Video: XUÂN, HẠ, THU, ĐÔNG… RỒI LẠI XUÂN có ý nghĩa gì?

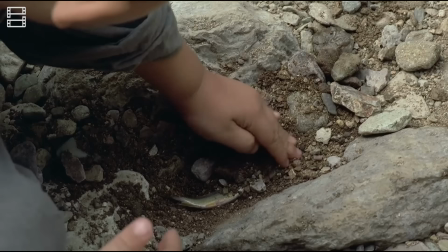Hỏn đá chính là gánh nặng lương tâm mà mỗi người phải mang.
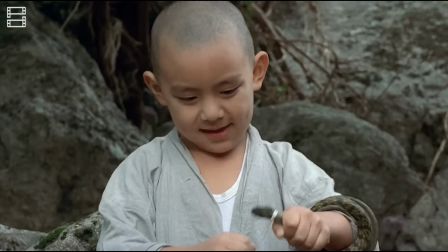Thông qua việc để bản thân phải tự chịu trách nhiệm với hành vi của mình, vị sư phụ đã khơi gợi một cách tự nhiên, thiện tính bên trong chú tiểu.
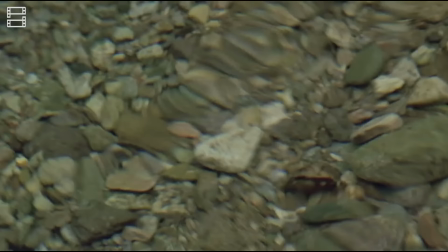Như vậy, hồi một của phim đã làm rõ bản chất và nguyên nhân của cái ác theo quan điểm Phật giáo.
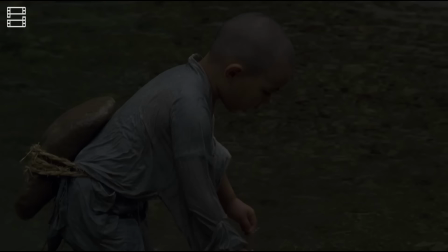Bên cạnh đó, cũng gợi mở những tình huống đầu tiên về cái khổ. Chủ đề sẽ được làm rõ kể từ hồi 2 cho tới hết tác phẩm.
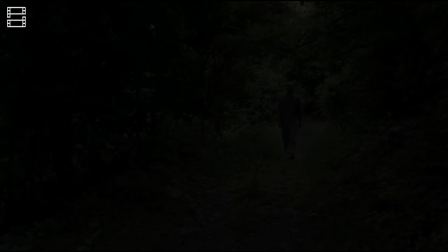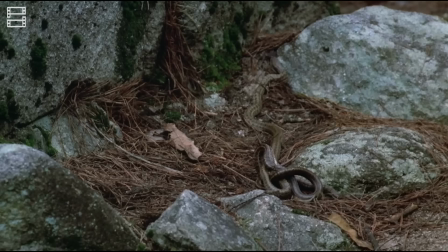Và mùa hạ tới, giờ đây, chú tiểu nhỏ đã trở thành một thanh niên phồng phao.
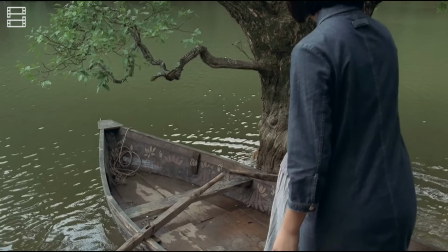Anh bắt đầu chú ý đến những hành vi giao phối của các động vật xung quanh mình, như báo hiệu rằng anh đã bắt đầu có những tò mò sắc thịt ban sơ.
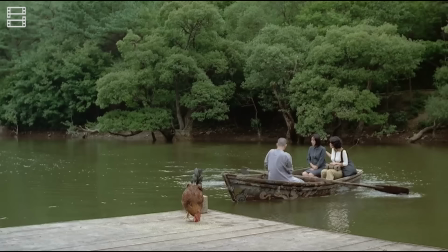Sự xuất hiện của hai mẹ con cô gái bị bệnh đánh dấu lần đầu tiên tiếp xúc với người khác phái của vị sư trẻ.
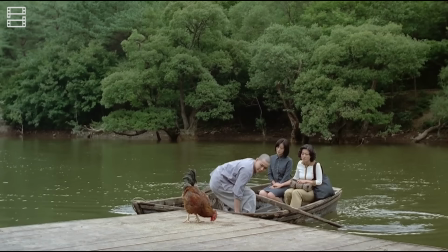Lúc này trên sân chùa không còn chú chó con Thay vào đó là một con gà trống
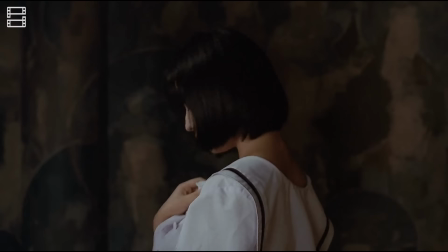Đây là hiện thân cho sự khao khát và dục vọng của một người đàn ông trường thành Từ khi cô gái được mẹ đưa tới đây để nhờ cậy sư phụ chữa căn bệnh lạ Vị
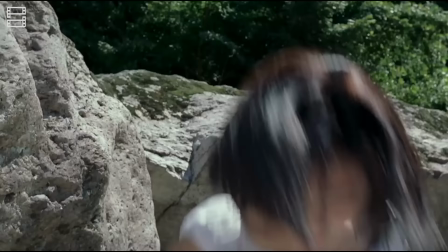sư trẻ không ngay đào được bình yên Anh ta liên tục rơi xuống nước như là rơi vào lưới tình vậy
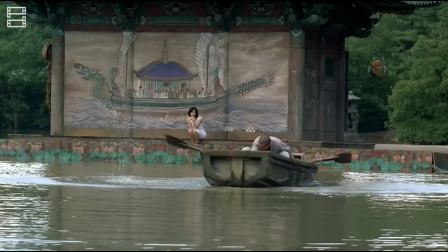Những chi tiết ẩn rụ cho sự dạo dự bàn năng Còn được cài cắm nhẹ nhàng trong hình ảnh Cối giã thuốc hay việc vị sư trẻ treo thuyền như để khoe
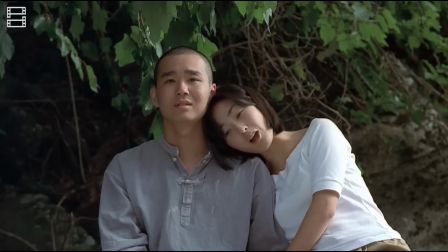mẽ Cuối cùng, sau một thời gian tiếp xúc vào nầy nở tình cảm, đứa trẻ cũng đã ân ái với nhau sau lưng vị sư già.
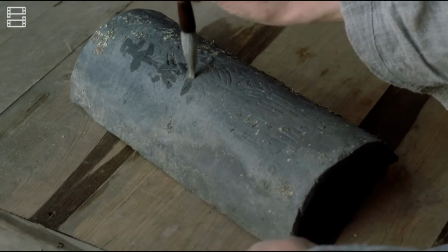Tình cảm của họ giống như đôi cá bơi trong chiếc giày, chỉ biết lao vào nhau mà không thể nhìn thấy một điều gì khác.
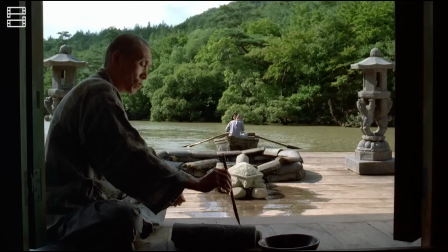Ái tình lục dục không phải là lẽ bất biến, nó đến rồi lại đi giống như những chữ viết bằng nước trên ngói của người thầy.
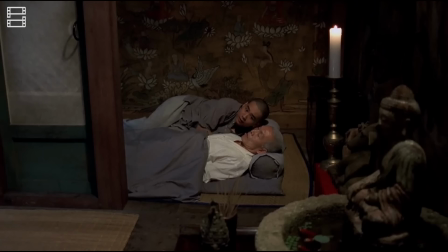Vị sư phụ hiểu được điều này, nhưng người đồ đệ của ông thì không. Trở lại với chiếc cửa không tường đã xuất hiện từ hồi một của bộ phim, Hai thể trò vẫn luôn giữ đúng quy tắc, đi qua cánh cửa này, như thế, ở đó thực sự có một bức tường.
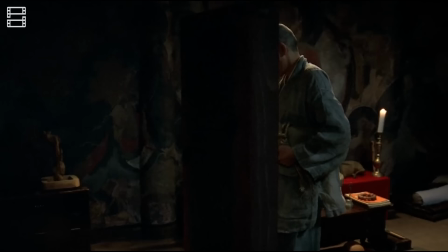Tường ở đây ẩn rụ cho Pháp, con cửa là giới. Nói một cách nôn na, Pháp là việc bạn hiểu lý do tại sao phải dừng xe khi gặp đèn đỏ.
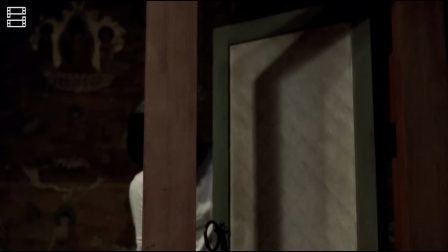Con giới là luật giáo thông đường bộ. Luật lệ có thể đạt ra những giới hạn vô cùng hà khắc, nhưng chúng chỉ có ý nghĩa khi người ta thực sự thấu hiểu bản chất của chúng.
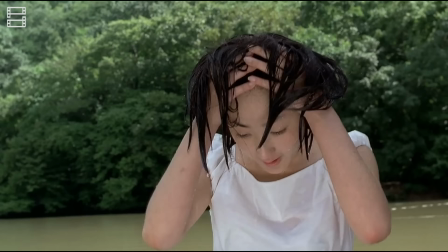Nếu không, lách luật là một chuyện rất dễ dàng. Trong giáo dục,
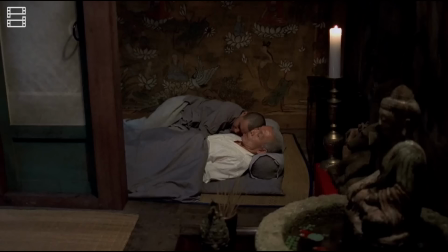người ta cũng đầy cao việc lý giải cận kẽ bản chất và hậu quả khi vượt qua giới hạn hơn là đưa ra sự trừng phạt Khi vị sư trẻ đắm chìm trong tình yêu, trong lòng không còn pháp nữa Thì giờ đây,
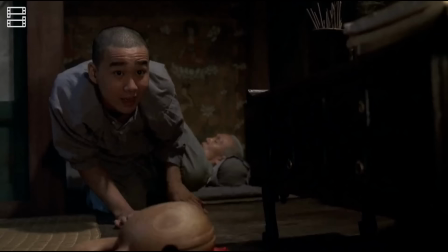giới luật cũng trở nên vô nghĩa Anh đã không còn giữ lại quy tắc được dạy từ nhỏ, mà cứ thế bước qua bức tường vô hình
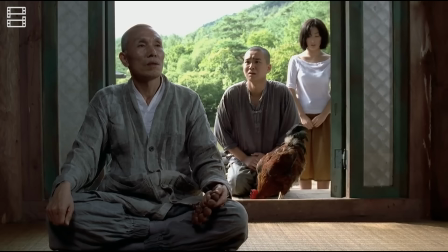Chẳng bao lâu, vị sư già đã phát hiện ra mối quan hệ của đôi trẻ Ông không những không tức giận,
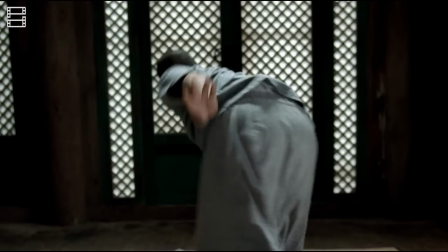mà chỉ cho rằng đó là bản năng tự nhiên của con người rồi đuổi cô gái đi Người đồ đệ không chấp nhận phải rời sang người yêu Đã bị sư phụ
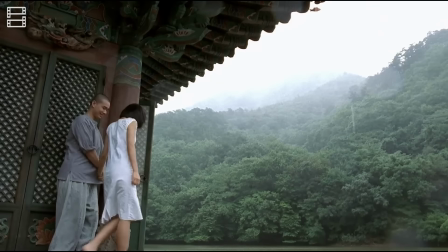cảnh báo Hàm muốn sinh ra chiếm hữu Chiếm hữu sinh ra cái ác Đây là phần đoạn phản ánh giáo lý tứ diệu đế Là
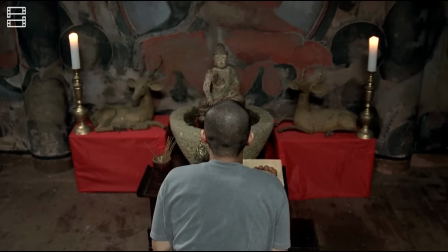cốt lõi quan trọng nhất Và thuần túy nhất của đạo Phật Tứ diệu đế là lý luật của Phật Thích Ca về cái khổ Hai trong tám cái
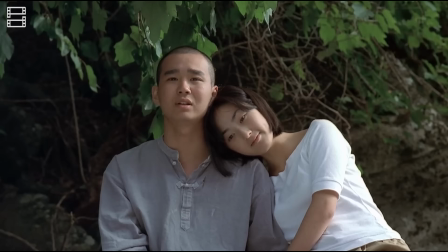khổ đã được phim đề cập đến Chính là ái biệt ly khổ Nghĩa là yêu thương Nhưng phải xa cách
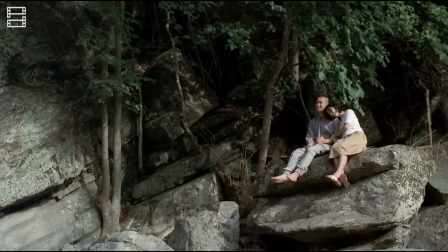Và sở cầu bất đắc khổ Nghĩa là hàm muốn nhưng không được sở hữu Đều là nguyên nhân dẫn đến nỗi đau đớn,
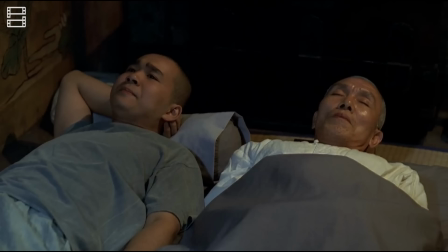khổ tâm Tuy nhiên, hàm muốn không được sở hữu sẽ dẫn đến mong muốn chiếm đoạt Đó chính là bầm bóng sinh ra cái ác Vị sư
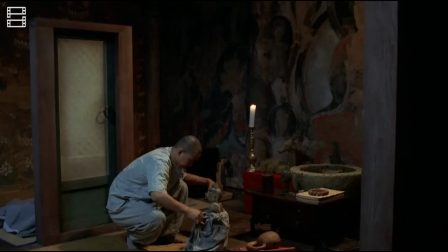trẻ đã không hiểu được chết lý này Thế nên đã bỏ thầy để đi theo cô gái mình yêu Mang theo con gà và một tượng
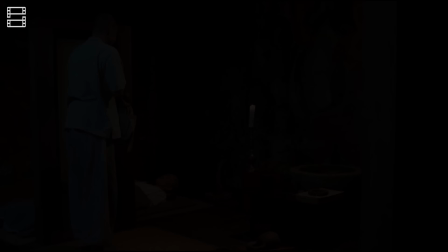phận Về sau, cuộc đời anh đã ứng nghiệp với lời tiên tri của thầy mình
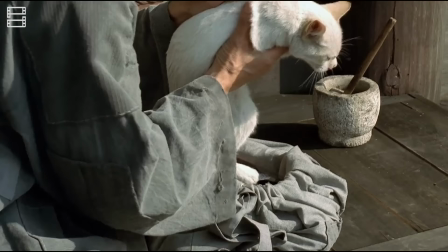Nhiều năm sau, vị sư già vẫn sống một mình cùng một con mèo Trong ngôi chùa ngày nào Trong tín ngưỡng dân gian của Hàn Quốc Mèo là con vật xua đuổi tà ma.
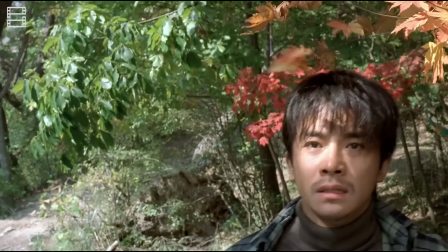Và một ngày thu, ông tình cờ đọc được tin tức về người đồ đệ đang bị truy nã vì tụt giết vợ.
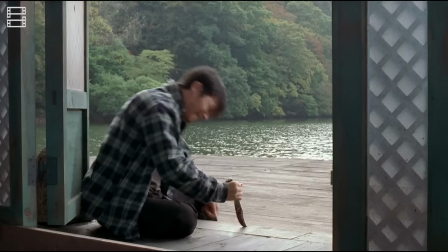Chẳng bao lâu sau anh ta trở về, mang theo bức tượng phật, con dao tang vật và một nỗi phận út khi bị vợ phản bội.
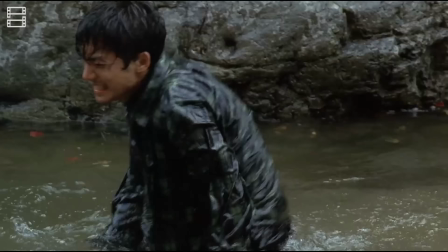Tương tự với hồi 2 của phim, người đàn ông vẫn ngập trong nước. Nhưng lần này, nước không còn là ái tình mà trở thành sự căm hật đáng nhấn chìm lý trí.
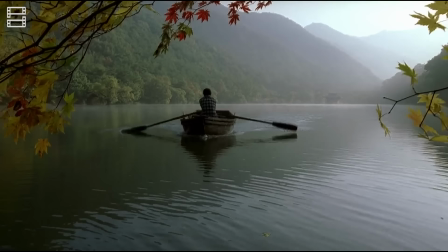Ở đây, phim một lần nữa nhấn mạnh đến hậu quả của sờ cầu bất đắc khổ.